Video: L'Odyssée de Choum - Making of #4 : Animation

Il y a le centre du regard, ce qui lead le plan, ce qui va nous permettre aussi de faire les raccords de plan de l'un à l'autre, ce qui va diriger le regard du spectateur.
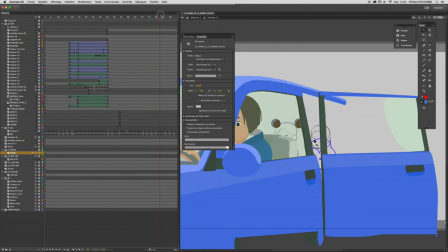Et il y a les éléments annexes. Et on n'y passe pas le même nombre de temps et d'investissement sur chaque élément.
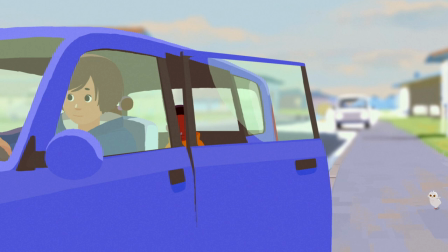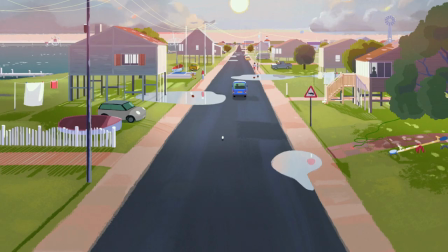Pour terminer, il y a le compositing.
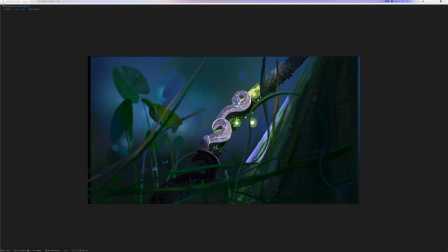C'est un moment qui rassemble tous les éléments donc de décor et d'animation en une seule image. C'est parti, là je vais vous montrer un plan de serpent.
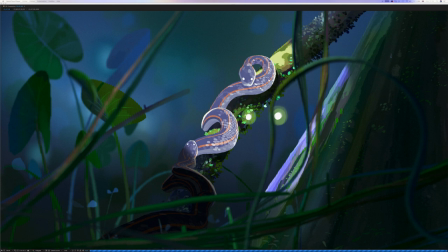Quand Choum marche dans la forêt, elle entreaperçoit deux serpents entrelacés comme ça.
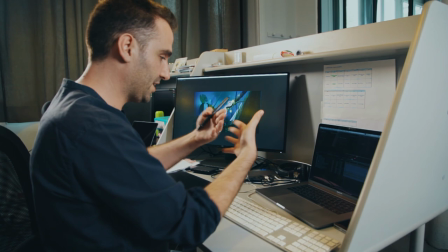Qu'à partir d'éléments 2D plats, on les fait glisser de façon à avoir à créer une sensation de volume en fait et de profondeur.
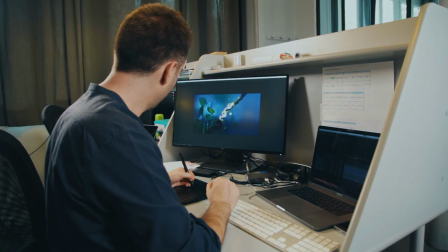Donc nous avons un fond, un premier UL, un deuxième UL, un troisième UL, des feuilles, les serpents.
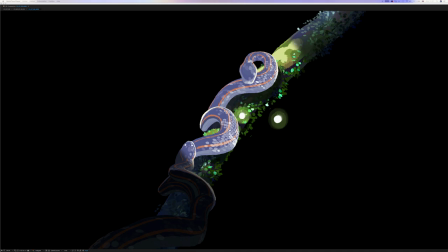Comment c'est fabriqué ? C'est-à-dire que j'ai une version ombre et une version lumière du même personnage.
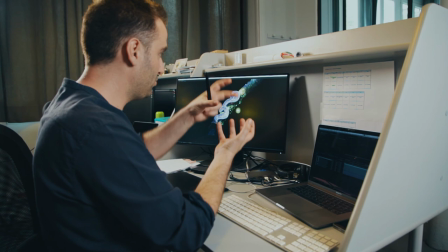Et comme les lucioles bougent, ça me permet de révéler des parties de lumière et de garder des parties en ombre.
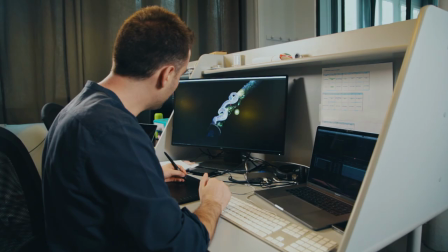Donc c'est un procédé qui est fait sur le serpent, mais aussi sur la branche.
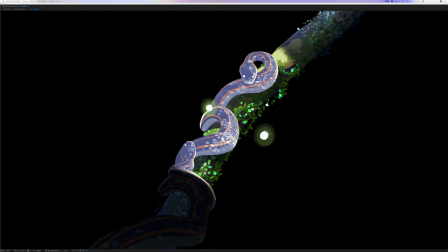Et dans le mouvement, du coup, ça révèle les parties d'ombre et les parties de lumière.
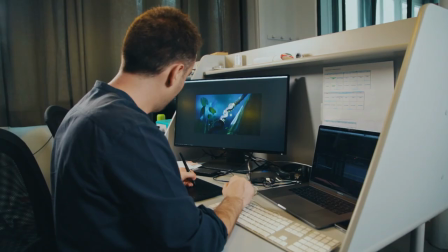Après les serpents, nous avons un autre UL. Puis la lumière des lucioles sur le tronc.
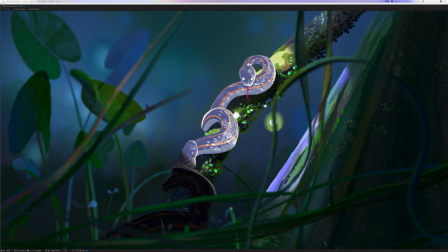Et après, des éléments de végétation au premier plan. Et ils sont par un petit filtre qui permet d'unifier en fait les textures.
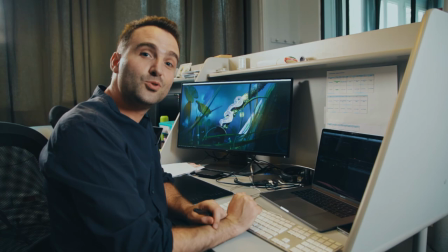Voilà, un plan simple de l'Odyssée de Choum.